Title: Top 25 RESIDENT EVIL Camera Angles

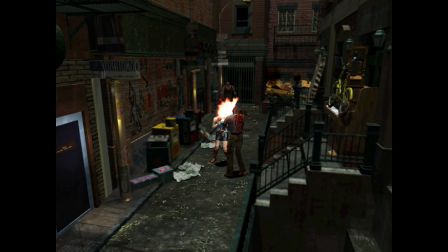[4:07]
The streets in this section are presented fairly conventionally, but this one angle set near the ground slightly upwards almost makes you see how
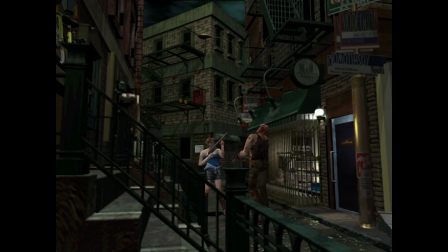[4:16]
it would feel to be sitting on the stairs outside your apartment just watching the events that are unfolding.
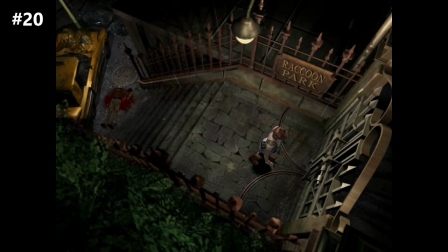[4:22]
Number 20, the RE3 Stairway entrance to the park. This one is a little hard to explain, but I think I like it so much because it's such a dramatic presentation to a new area.
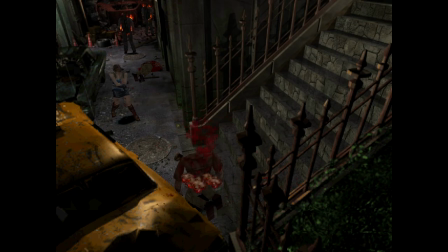[4:32]
You've spent the last sections in the streets and in a fairly normal-looking hospital,
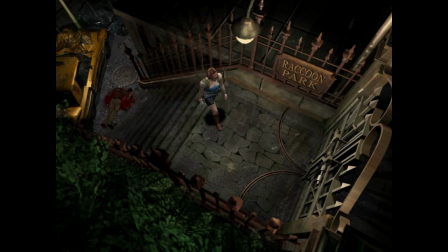[4:37]
and then you've got this exaggerated downward angle of a large staircase leading to the park, which leads to a significant environment change for the game.
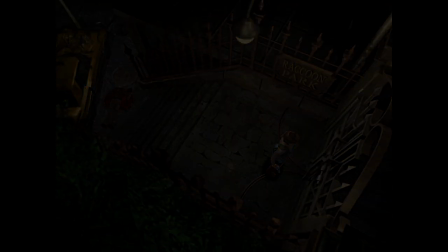[4:46]
It's presented in a way to be exciting and intriguing. Number 19, the RE1 second floor main hall.
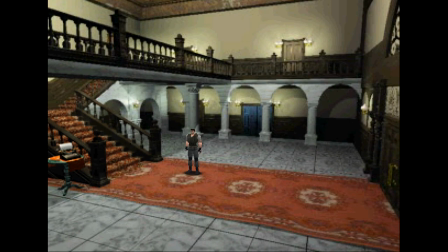[4:53]
The main hall of the mansion is the most iconic room of the original trilogy, only rivaled by the main hall of the RPD in RE2.
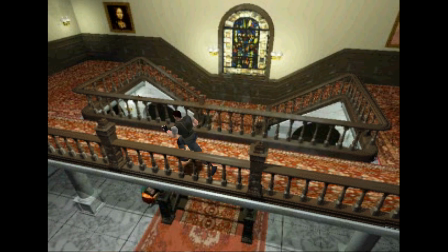[5:00]
It was hard to pick the angle that best represents this legendary location, but when it comes down to it, what's the image that comes to my mind first when I think of the mansion?
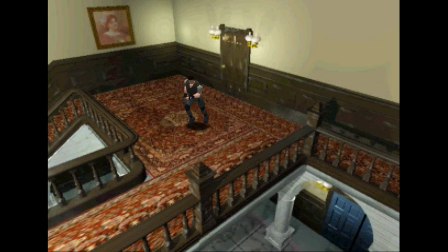[5:10]
It's this one, looking down at the giant staircase and old carpet, brightly lit, giving you that long look at the huge empty room.
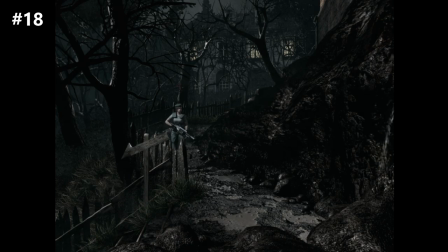[5:18]
Number 18, the RE1 remake's outside look at the mansion. You spend so much time inside the mansion, and when you leave it in the original, you never really get to have a good look at this giant place. The remake's path through the woods has one angle that you may have overlooked since you're so consumed by the look of the area around you,
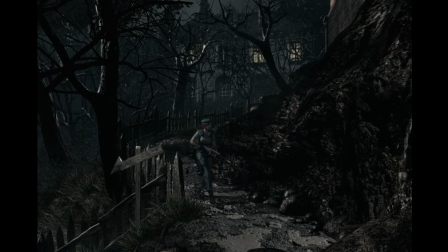[5:37]
but this angle gives a rare look at the mansion from the outside, showing just how far you've come.
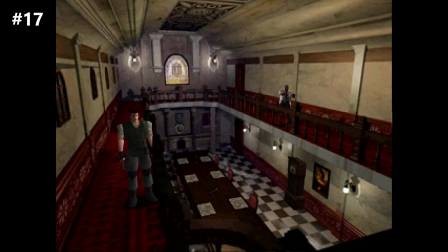[5:44]
Number 17, the RE1 second floor dining room.
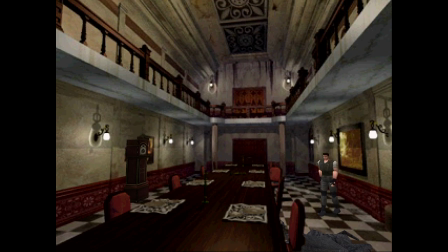[5:47]
The dining room is one of the biggest rooms in the series, and while you do get a good look at it from a few angles on the first floor,
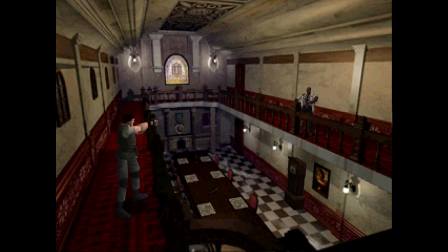[5:54]
the left side of the second floor shows almost the entire view of this incredible space. Beautiful mixes of red, white, and brown colors create a very memorable view.
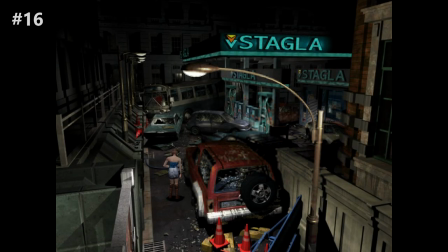[6:05]
Number 16, the far view of the RE3 Staggla gas station. Staggla, how can you play this game and not remember that awesome name? Staggla. This is one of the most pulled back, distant camera angles in the entire series,
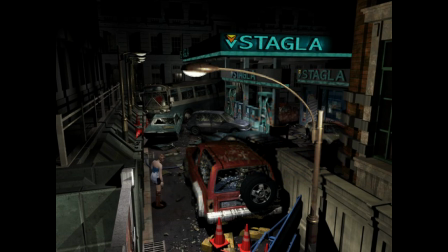[6:20]
not just showing a massive room, but an entire city location, the gas station, and all the cars in front of it.
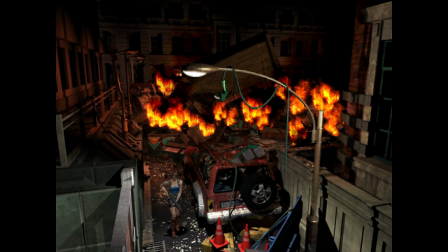[6:27]
Truly one of the most memorable shots found in the classic games, one that establishes the real, believable city you're exploring.
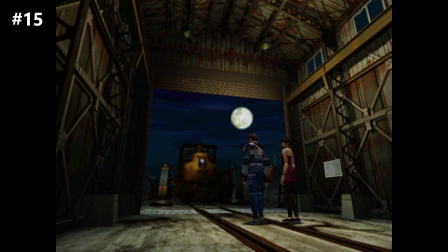[6:35]
Number 15, the RE2 train car elevator to the laboratory.
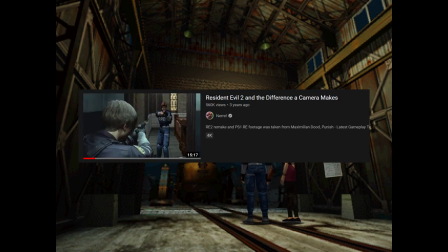[6:39]
I can't talk about this angle without giving credit to Nero and his incredible video on fixed camera angles.
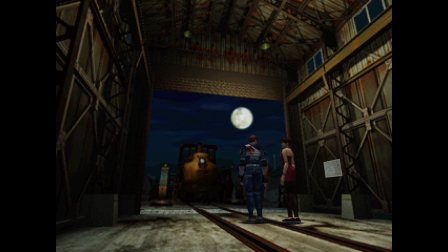[6:44]
I had never noticed the brilliance of this angle, but I know that I felt it on a subconscious level, and that's what a lot of great cinematography does.
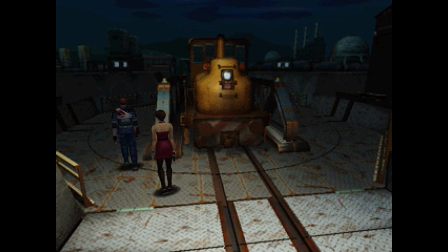[6:52]
It moves you or manipulates you without you ever noticing.
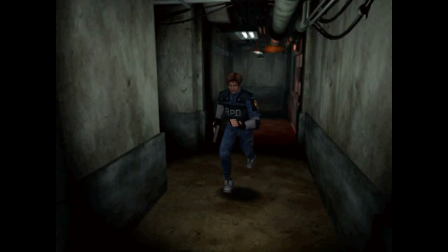[6:56]
On your first playthrough of RE2, you've spent hours in the police station, the basement, the sewers, and now you've reached the outside.
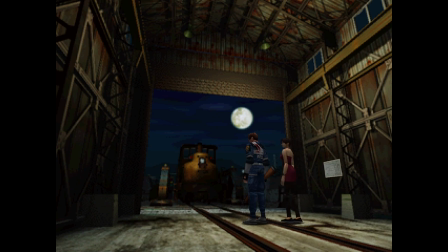[7:04]
You feel liberated finally seeing the night sky.
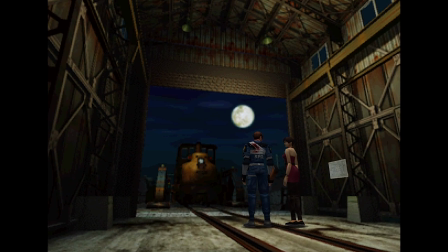[7:07]
You can feel that it's almost over, the very low-to-the-ground camera angle pushing your attention forward in a hopeful way. I can't explain it better than Nero did, so go watch his video. Number 14, the RE1 remake bathroom in the guardhouse.
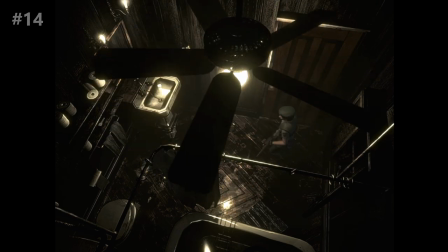[7:22]
Another gorgeous top-down angle. I'm a big fan of those. The dark and creepy small room, with the camera set behind the rotating hypnotic ceiling fan. It's one of the first angles that comes to mind whenever I think of the RE1 remake. Number 13, the RE1 staircase on the east side.
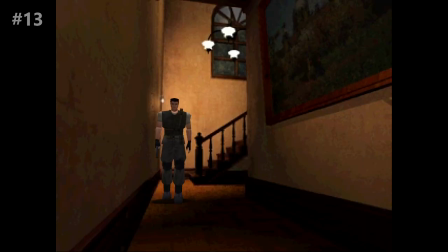[7:40]
Another top-down angle, this time in a two floor open space. The brown tones and bright light coming from the chandelier above you make the room feel very different than the others you've seen,
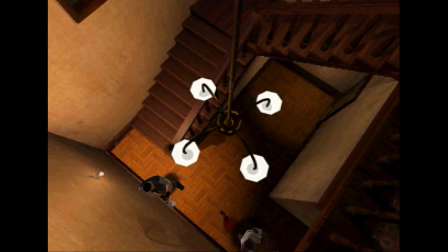[7:52]
and seeing the stairs fully presented winding upwards towards the camera invites you to ascend and explore.
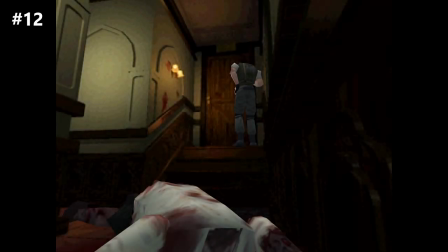[8:00]
Number 12, the RE1 entrance to the Giant Snake.
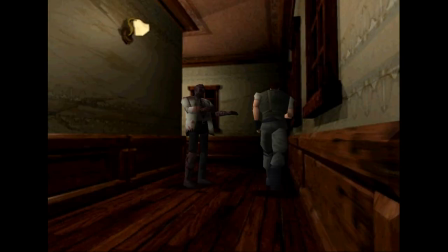[8:03]
Most of your adventure through the mansion has been filled with long series of hallways, twisting and turning,
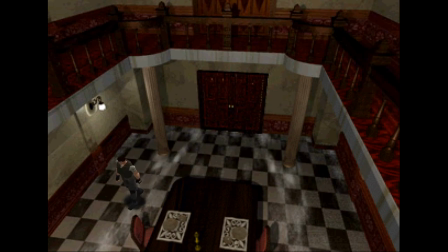[8:09]
giant open spaces like the dining room or the main hall.
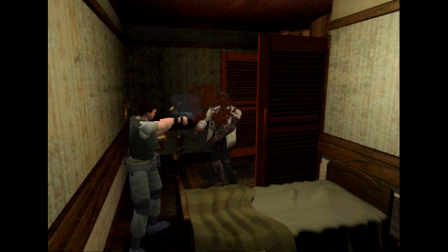[8:13]
There's a few smaller rooms, bedrooms, save rooms, but rarely are we in such a small space as this one.
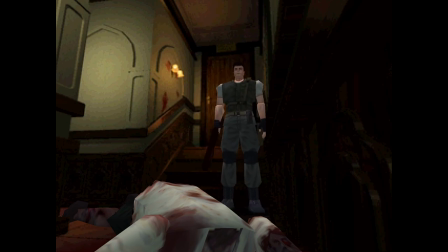[8:20]
It's a low angle of a very small room creating a sense of unease,
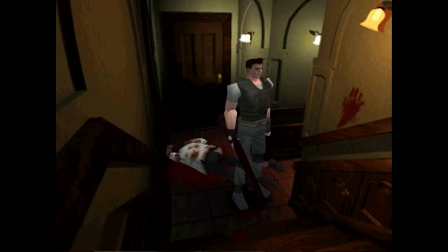[8:25]
but also strongly drawing your attention to the elevated door with a bloody handprint warning of what's to come.
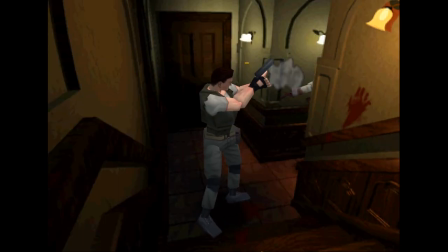[8:31]
The corner to the left is a blind spot that hides a zombie that's easy to be surprised by.
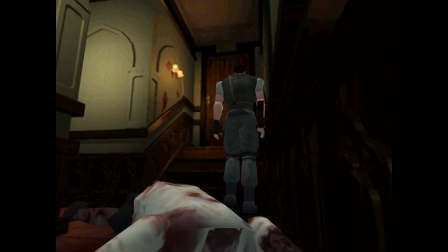[8:36]
It's one of the creepiest doors in the series. And just as a little anecdote, when I rented RE1 as a kid, it had a scratch on the CD, and whenever I got to this door, the game froze, so what was behind this door remained a mystery for me for months until I could buy it.
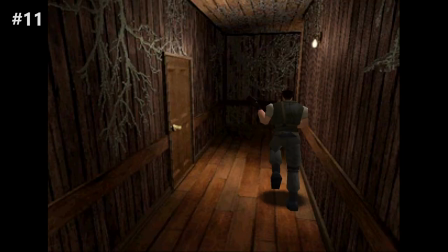[8:52]
Number 11, the RE remake entrance to the guardhouse. The guardhouse of RE1, original and remake, is a huge change of location.
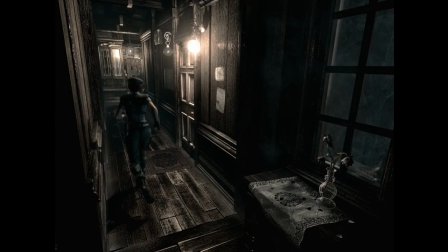[9:01]
The entire place is a wooden structure, the sound of your footsteps on the creaking wood, new horrors awaiting you.
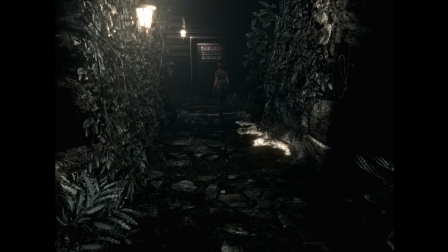[9:07]
But you don't know what this place is going to be when you first open that door.
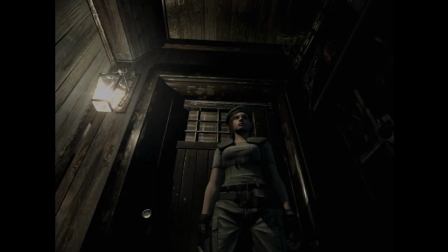[9:11]
And the very first camera angle you're presented with doesn't show you anything about this new location.
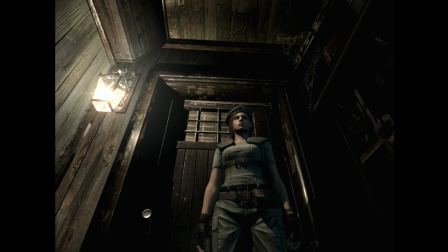[9:17]
Your anticipation is instead met with a low close-up angle, only showing you in the doorway that you just passed through, leaving you wondering for a couple seconds more, what's waiting for me as I step forward?
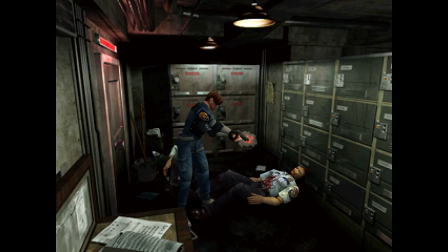[9:30]
Alright, now we're getting into the top 10, and I'm really excited to talk about these. I just want to say this was not easy, aside from a few obvious personal choices,
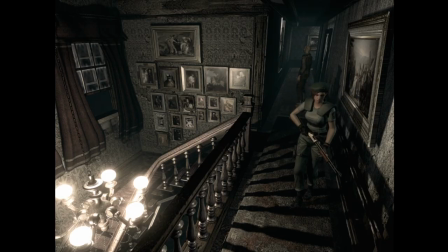[9:39]
picking a top 10 took a long time as I went through all the games thinking about how I feel about each standout angle.
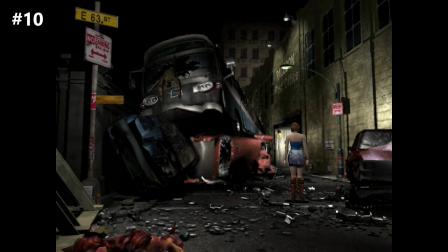[9:46]
Number 10, the RE3 crashed bus. Do I even need to explain this one? It's a beautiful upwards angle, showing the gravity of the Raccoon City disaster. If a destroyed bus can end up where it is in this image, you know things got really bad. bad.
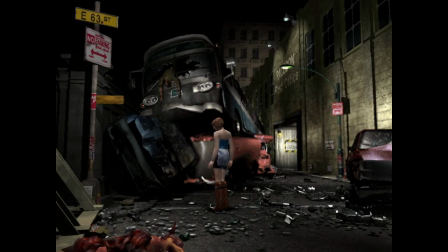[10:01]
It's impossible to not want to stare at this gorgeous background, but dogs ambush you.
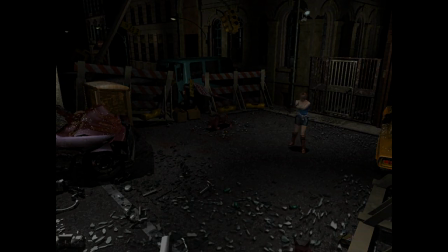[10:06]
I personally struggle to pay attention because I just want to take in the atmosphere. Number 9, the RE Remake First Lab Hallway.
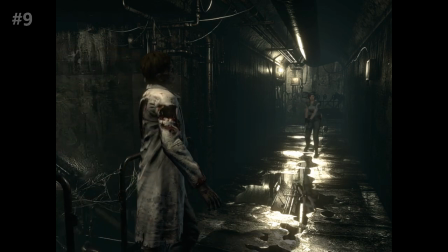[10:14]
Talk about a well-framed shot. Walking towards the camera is always tense in Resident Evil game,
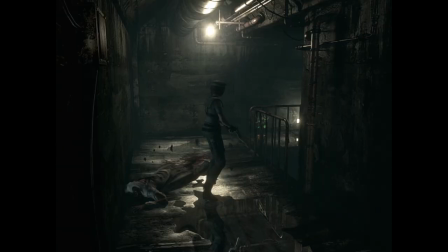[10:20]
and this shot combines the tension of a brand new location with the sounds of zombies off screen,
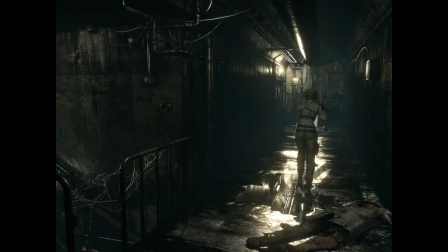[10:26]
and a beautiful gloomy atmosphere. water puddles on the ground, and very sparse lighting. The few light sources there are, reflecting off the metal above you. Spider webs on the side rail, your reflection in the water, and a zombie coming around the corner.
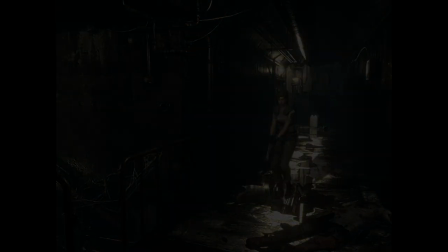[10:40]
An excellent example of what you can do with fixed camera. Number 8, the RE3 Street View of the RPD.
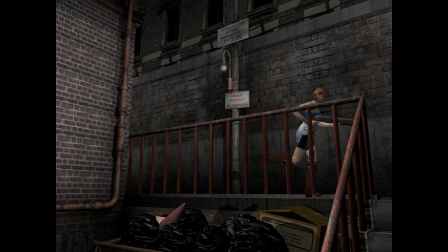[10:47]
This angle originally didn't stand out to me. Like so many camera angles, it can be easy to fly by and not notice how amazing they are.
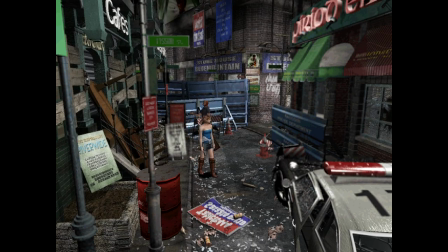[10:56]
After making Taking your way through the initial section of winding streets and neighborhoods of Raccoon City,
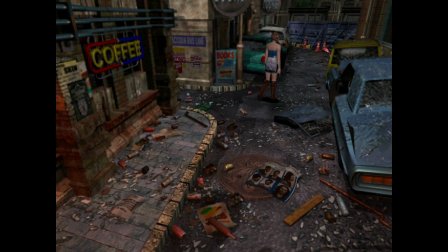[11:01]
Jill makes her way to the RPD from RE2, but she enters through the main entrance.
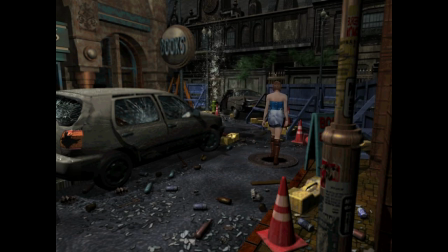[11:06]
Multiple great camera angles are found on this street, but this one takes the cake.
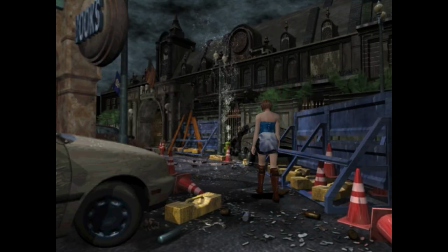[11:11]
The first true shot of the complete RPD, and it's massive. We've never been able to see this location in its entirety, at least not in the core series, and it's beautiful.
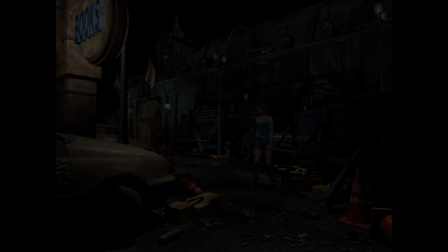[11:23]
You can just look at this image and think of so many memories. Number 7, the RE2 Liquor Hallway Window Shot.
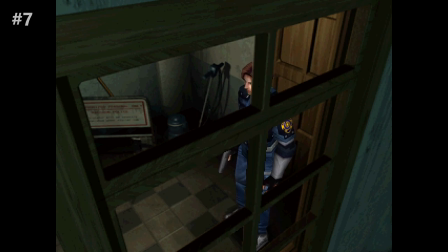[11:30]
Another angle talked about in Nero's video about fixed camera.
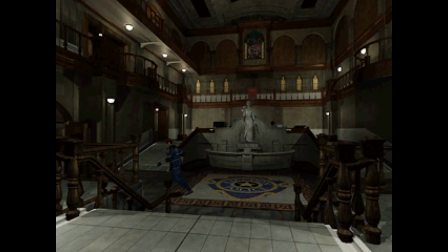[11:33]
Entering this strange new place, a police station that definitely doesn't look like it belongs in this building, you enter the west side with no idea what's waiting for you.
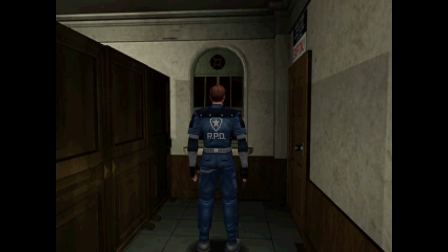[11:43]
Approaching the hallway door, you see a strange creature scurry across the window. After opening the door, the camera switches to outside the building.
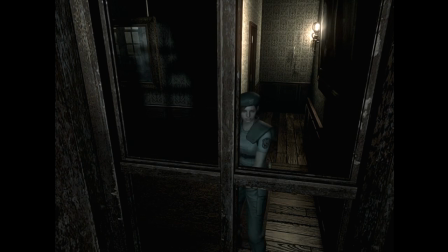[11:51]
Now, these outside camera angles went on to be used a lot in the RE1 remake, but as far as I can remember, I never saw them before RE2.
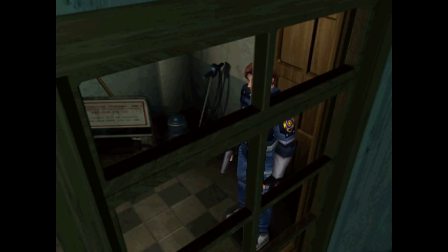[12:00]
RE2 introduces this angle right after the liquor reveal at the window to make you feel like you're being watched. It's very effective at setting the mood, and it's definitely an angle for this specific moment,
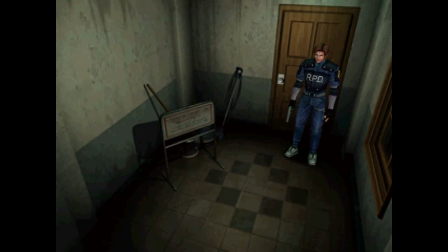[12:12]
because after passing through this angle, it never triggers again for the rest of the game.
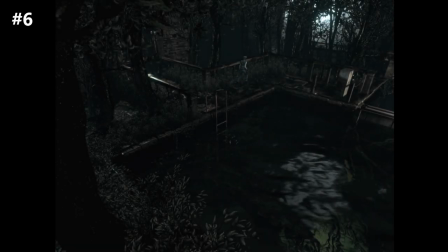[12:17]
Number 6, the courtyard pool in the RE1 remake.